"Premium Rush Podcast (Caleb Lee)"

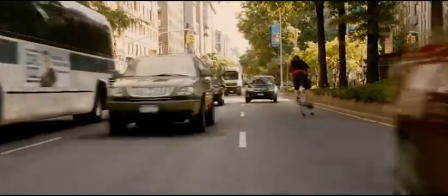[0:00]
Premium Rush, a movie set in the busy city of Manhattan, revolving our protagonist Wiley, an ex-law student who rides on the edge by having a brakeless bike.
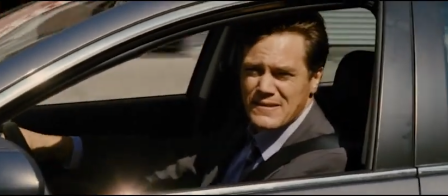[0:07]
One day, he has a delivery that is so valuable that the corrupt court who needs money begins to chase Wiley throughout the city to get the envelope before it's delivered. Directed by David Kapp and starring Joseph Gordon-Levitt, this movie was released in USA on 26 August 2012.
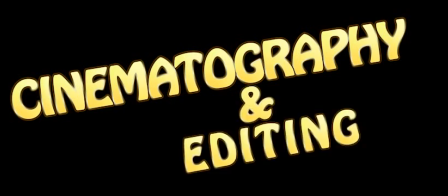[0:20]
I'm going to analyse cinematography and editing for this movie. Mitchell Amundsen was the DOP for Premium Rush.
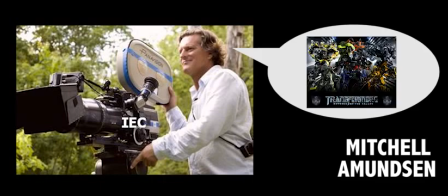[0:25]
You may recognise him from popular movies he has done such as Transformers and Wanted. Let's go in that for cinematography.
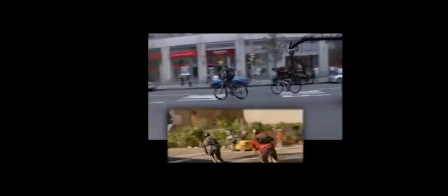[0:31]
When talking about cinematography, let's talk about equipment used for making the cinematography possible.
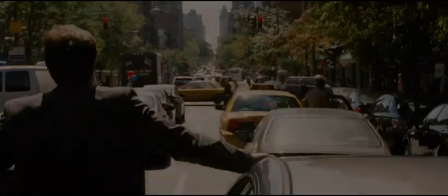[0:36]
The movie is mostly shot in the busy streets of NYC. Cranes were used for high-angle shots that can depict how crowded it is.
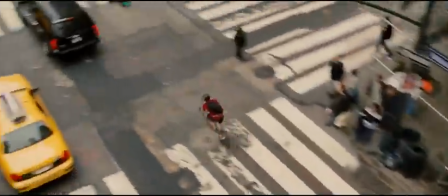[0:45]
The cranes also allow the camera to track the subject from a high angle as it moves through the streets.
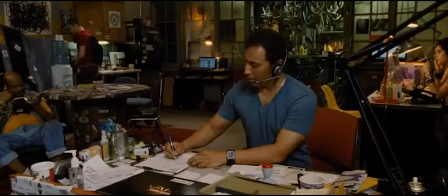[0:50]
Steadycams are also used for places that are tight, such as Security Carrier HQ, the school compounds,
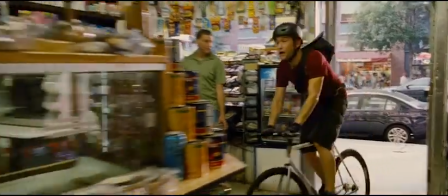[0:57]
in the police department, in the gambling dance, in the departmental store, Nima's house and many other places.
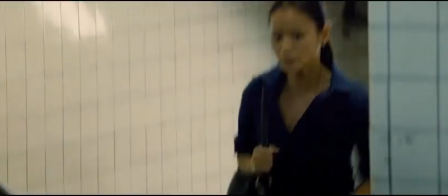[1:04]
In this shot you can see that the camera is tracking Nima as she's walking up the stairs.
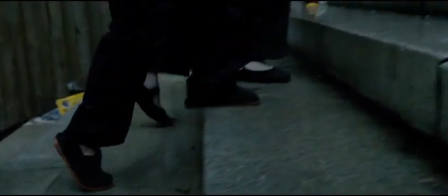[1:08]
There's then a match card to her son, both shots done using steady cam with the cameraman going up the stairs.
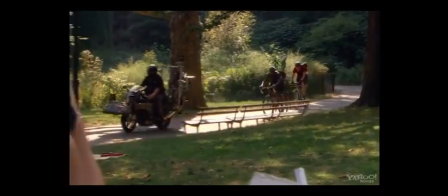[1:14]
In premium rush, vehicles are used to replace dollies as it will be difficult to set up long tracks on the street.
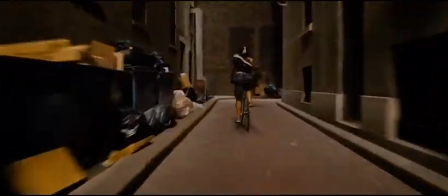[1:21]
Let's take this shot for example. There are no dolly tracks but the camera has a dolly-like movement. It is taken with a camera mounted on a vehicle. Premium Rush also has shot taken using a helicopter or a camera drone.
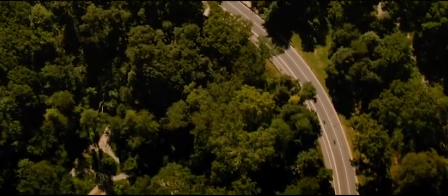[1:32]
This particular shot was taken from a bird-eye view to show how big the park is before using analytical editing to go closer to the characters.
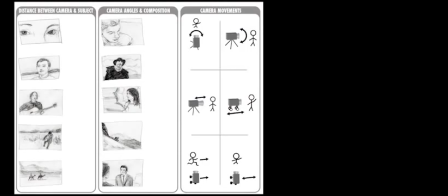[1:41]
The cinematographer uses camera techniques to enhance the story effect. Camera angles can denote power.
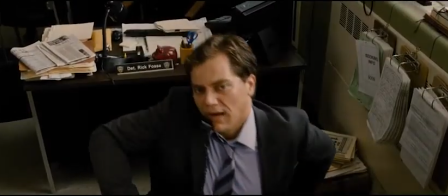[1:47]
Take note on how Amundsen changed the angle in this shot. Munday is in a sticky situation, but he suddenly had an ingenious idea.
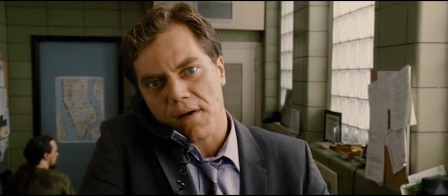[1:55]
The camera starts with a high angle shot of him denoting weakness, but slowly moves to a low angle.
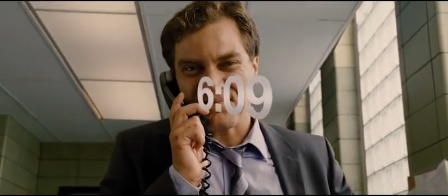[2:00]
This camera movement tells us that the situation has changed and he has the upper hand now.
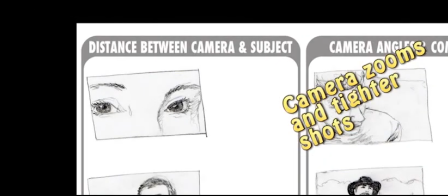[2:04]
The cinematographer uses zooms or tighter shots to enhance the intensity of the story.
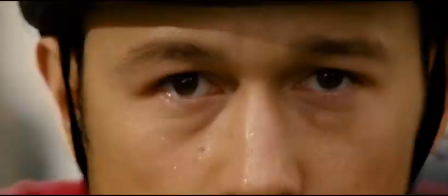[2:09]
Take this shot for example.
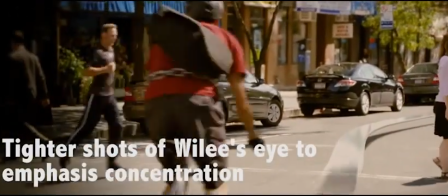[2:11]
The camera zooms into Wiley's eyes to show his great concentration, as a wrong decision made will endanger others or even cost him his life.
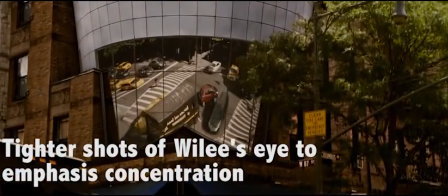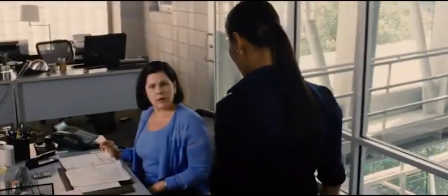[2:25]
In the following shot, the camera zooms in, denoting POV of Nima and also showing that the delivery of the important envelope has been altered.
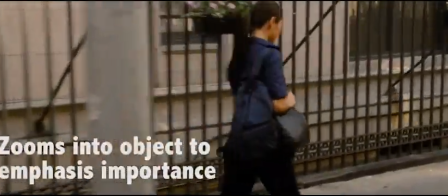[2:32]
This shot allows the audience to empathize with Nima. The camera zooms into the back to show that the bag is of importance as it is carrying a lot of money.
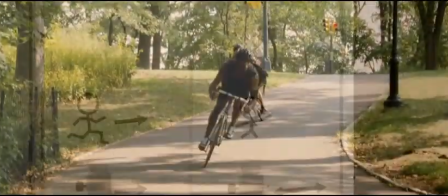[2:40]
Amundsen also uses an abundance of camera tracking. During this chase scene, the shot tracks the two characters before stopping at the sign.
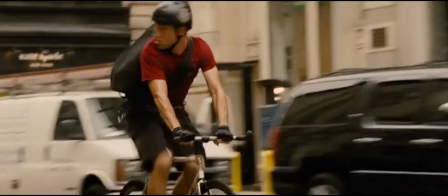[2:47]
This shot was used to foreshadow the event of the cop chasing Wiley again. The typical shot reverse shot can be seen.
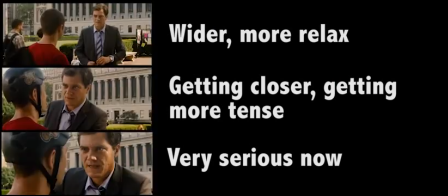[2:54]
You can see the difference in composition of these three shots from the same scene. The tighter shot denotes tension while the wider shot is more relaxed.
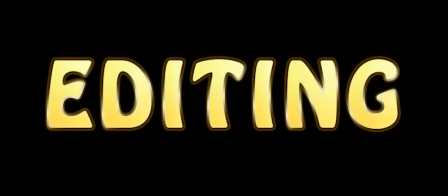[3:00]
Alright, enough of cinematography. Let's move on to editing. The editing for Premium Rush is ingenious.
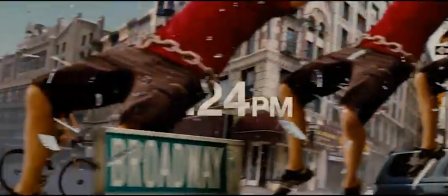[3:07]
They creatively used many techniques in editing that made the movie very interesting.
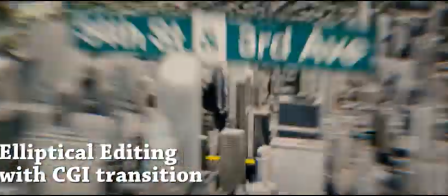[3:11]
One will definitely recall the use of CGI effect to recreate New York City in 3D GPS-like format.
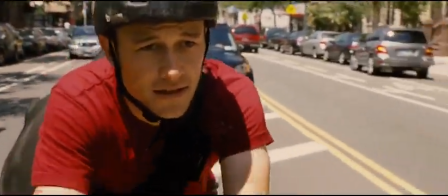[3:21]
The effect was used to show a travel over a great distance and can be considered as an elliptical editing.
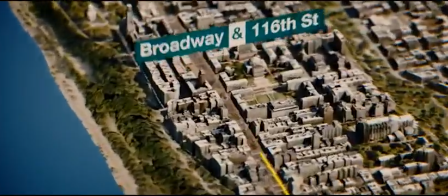[3:28]
Can you imagine how long the movie will be if they shoot the entire journey the characters made?
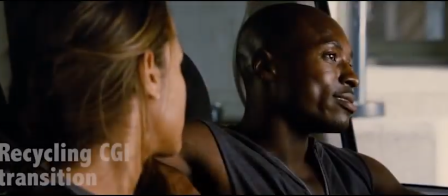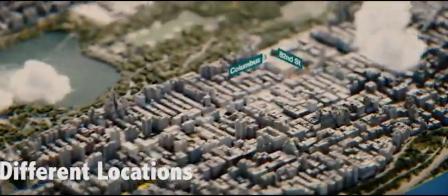[3:41]
The effect was also used as a transition to the next scene at a faraway location.
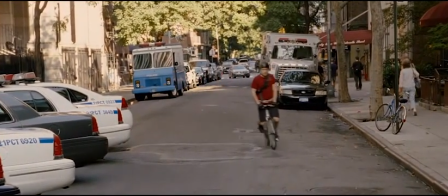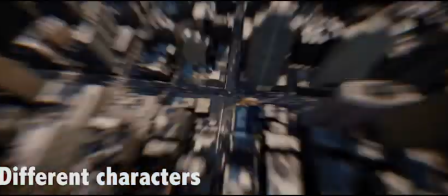[3:51]
It was also used to transit between the scenes of one character to another.
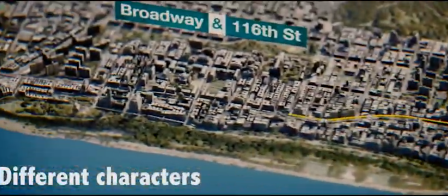[3:55]
In this shot from Wily to Nima.
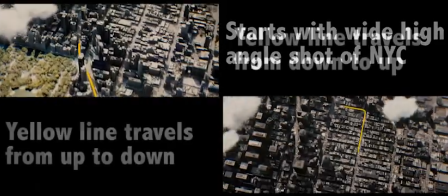[4:01]
Even the beginning and the ending of the movie used an effect. Take note on the similarities between the two scenes.
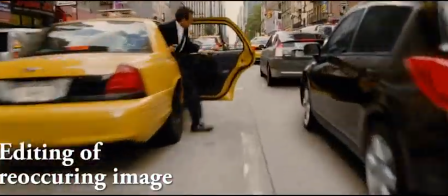[4:10]
Moving on, reoccurring image can be found in Premium Rush. There was a shot of the taxi top light lighting up and Wily is seen barely avoiding the taxi's door.
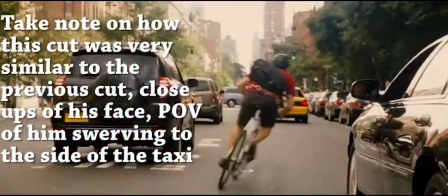[4:19]
20 minutes into the film we see the top light of another taxi lighting up again.
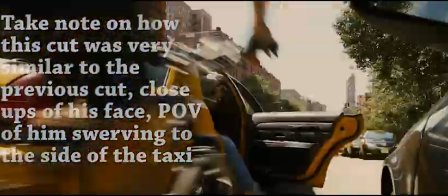[4:23]
The audience will then recall the shot at the beginning and anticipate for the cop to crash into the taxi after getting tricked by the cunning Wily. Also, Premium Rush uses the technique of going back into time to create an interesting form of flashback and parallel editing.
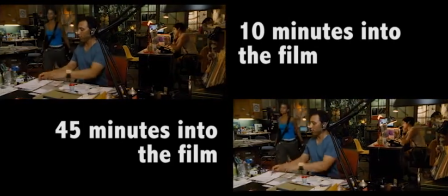[4:40]
Let's compare these two scenes. You'll see a same shot used and how it was edited so that the other side of the core will only be revealed later in the film.
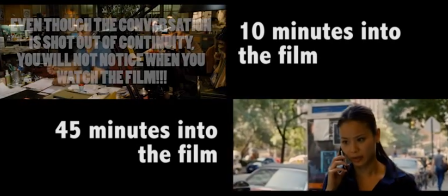[4:48]
This breaks the conventional type of parallel editing whereby typical movies cut between two places simultaneously.
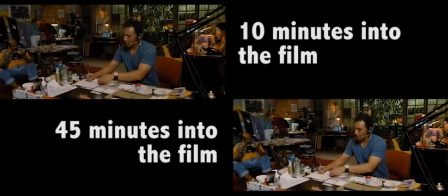[4:54]
However, this parallel editing is 40 minutes apart. Now isn't that interesting?
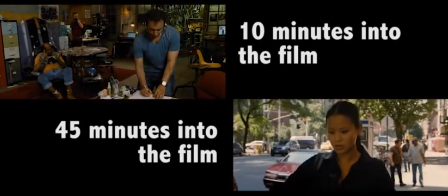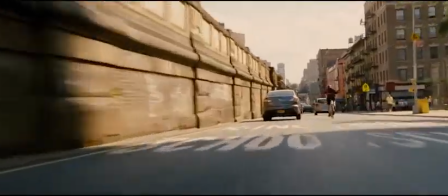[5:06]
Premium Rush is an action film and has fast cuts during the chase scene. Here is an example of the fast cuts.
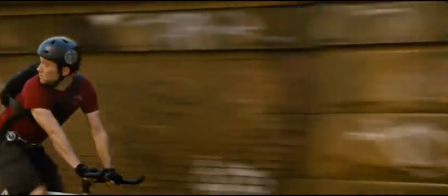[5:13]
Also, take note on how they use the passing by cars as hidden jump cuts.
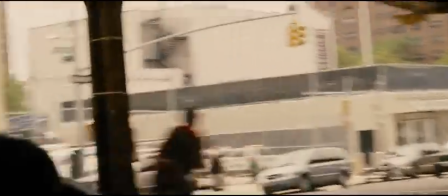[5:21]
As this chase scene continues under the bridge, the shot size starts to vary to show a perspective of space.
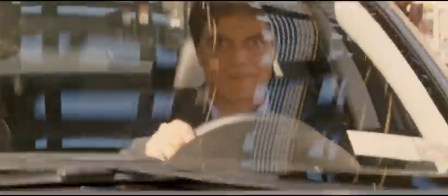[5:29]
This perspective intensifies the scene as Bobby is seen getting closer and closer to Wiley.
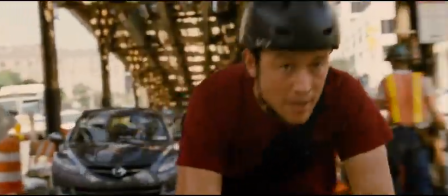[5:38]
But of course, Wiley manages to escape from Bobby with his trusty, steel frame, fixed gear, no brake fixie.
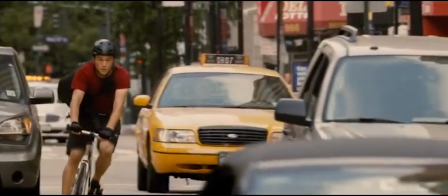[5:50]
Considering the difficulty of shooting in the busy streets whereby moving cars are the props to achieve that level of cinematography is impressive.
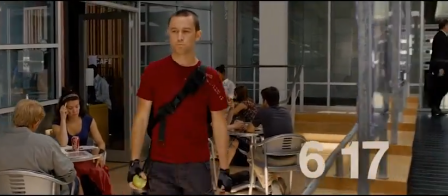[5:57]
The editing is also magnificent. This goes to show you do not need famous editors for a well-edited movie.
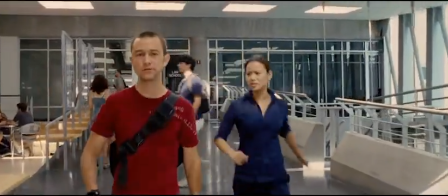[6:02]
So Premium Rush, a great movie to watch if you want 90 minutes of non-stop action. This is Caleb Lee, signing off.